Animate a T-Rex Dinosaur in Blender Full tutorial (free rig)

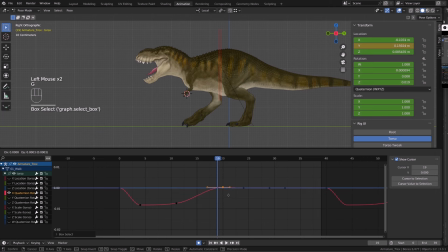37:07 It will feel like your character is losing control because his head is moving too much in space. Now, motion-wise, with a slight offset in time, you want the torso or the chest of the character to point up whenever he's falling down, and you want it to lean forward whenever he's pushing on the legs.
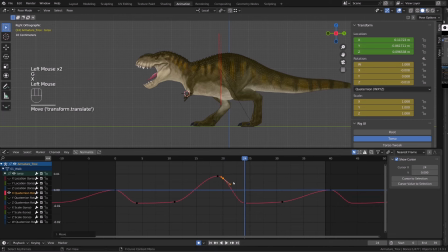37:27 Also, as the up and down motion, this motion will be repeated twice over a full cycle because you will have this motion for each step. I don't have that much to add to this, so I will just accelerate a bit the video.
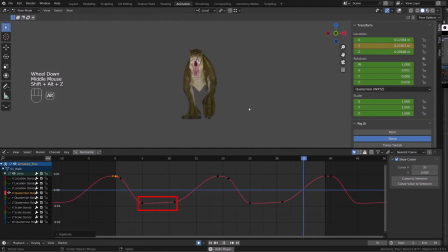37:42 A slight plateau when the character is leaning forward after the down pose and when he's pushing on the legs, and then a smooth bump while he's going down.
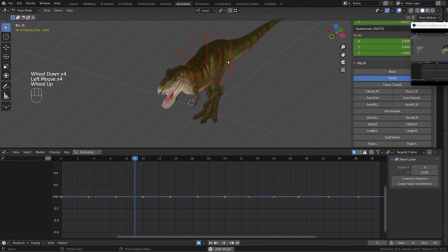37:53 Let's now switch to the hips. I will first use rotation. And I first want to animate the vertical rotation of the hips that will allow to bring the leg forward and backward, basically. Since I don't know what channel to use, I will just try a couple of them until I find the right one.
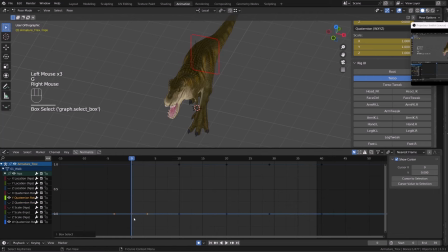38:09 And it's the Y channel. The hips are generally leading the motion, especially when it comes to the legs. So the hips will pull the legs forward. So what I want to do is to rotate the hips toward the front foot. So basically, I'm just reducing the distance between the foot and the hips.
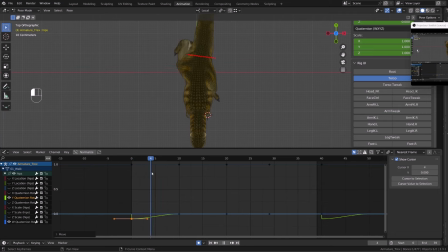38:28 That's pretty straightforward. But what I will do is that I will give my curve a bit of acceleration when I'm switching side, just to give the impulse to pull the foot from the ground.
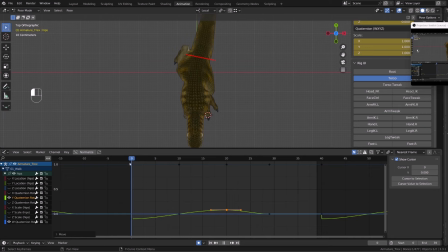38:41 This is why I'm adding a key on frame 5. And instead of having this smooth sinusoidal curve, I will just push it up just to make the transition a little faster just after the contacting pose.
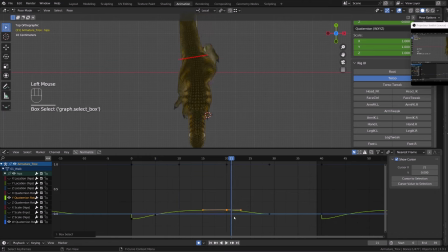38:55 So I contact with the ground, I want to pull the back leg, so I will accelerate and I will do the same on the opposite side. After frame 20, I will simply add another key or duplicate a key on frame 25 and push it toward the next position.
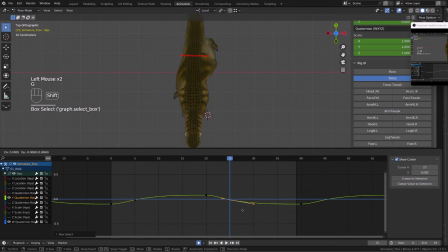39:15 And this curve profile, at least for the time being, feels good to me. Now, what is disturbing is the tail following the rotation. it currently feels like there is too much motion, but this is because we haven't animated the tail yet to give it a follow-through animation.
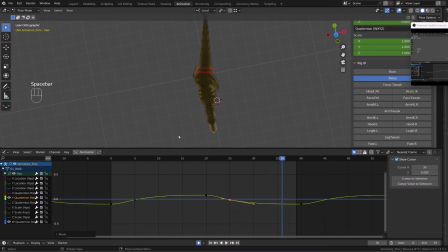39:33 But what we can do is isolate the rotation of the tail.
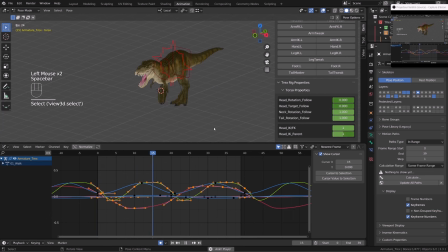39:37 Please make sure that you have the latest version of this rig that was updated on the 28th, because the property wasn't exposed on the first rig release.
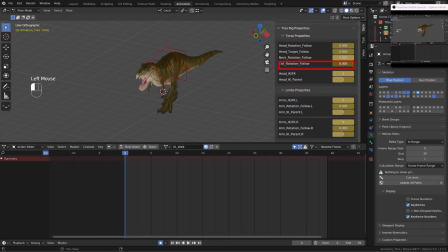39:47 In the properties panel on frame 0, I will set the tail rotation follow to 0. You can see it's interpolating. So we need to get rid of the keys that are not needed or not used to drive this property.
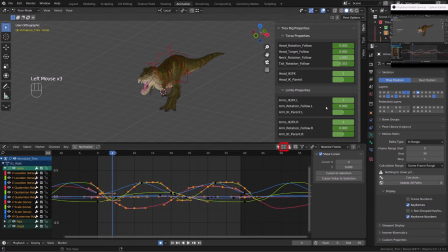40:00 In the graph editor, enable show hidden option, and then in the search bar, just type in prop, and all the properties should appear. It worked that way on this specific rig because the properties are bound to a bone that is called properties.
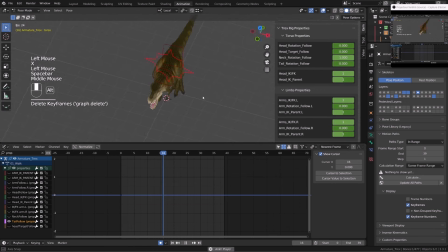40:17 So I will just get rid of the keys of the tail follow and just keep the first one that is setting the property to 0. With that fixed, let's jump onto the twisting of the hips. The principle is pretty close to what we did before, but I want to add some impact.
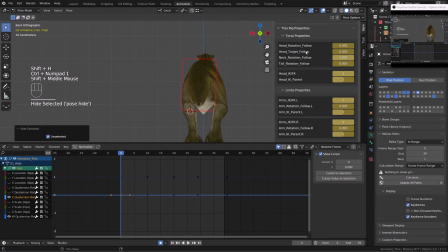40:34 As the foot will touch the ground, it will push the hips up. This is the kind of mechanism you want to exaggerate to have a very feminine walk cycle, for example. On frame 0, the left leg is contacting the ground. On frame 3, I want to extremely push the hips up.
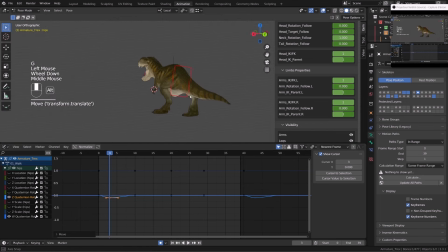40:51 Then Bob will recover from his own weight and he will start twisting the hips the opposite way to be able to raise the right leg.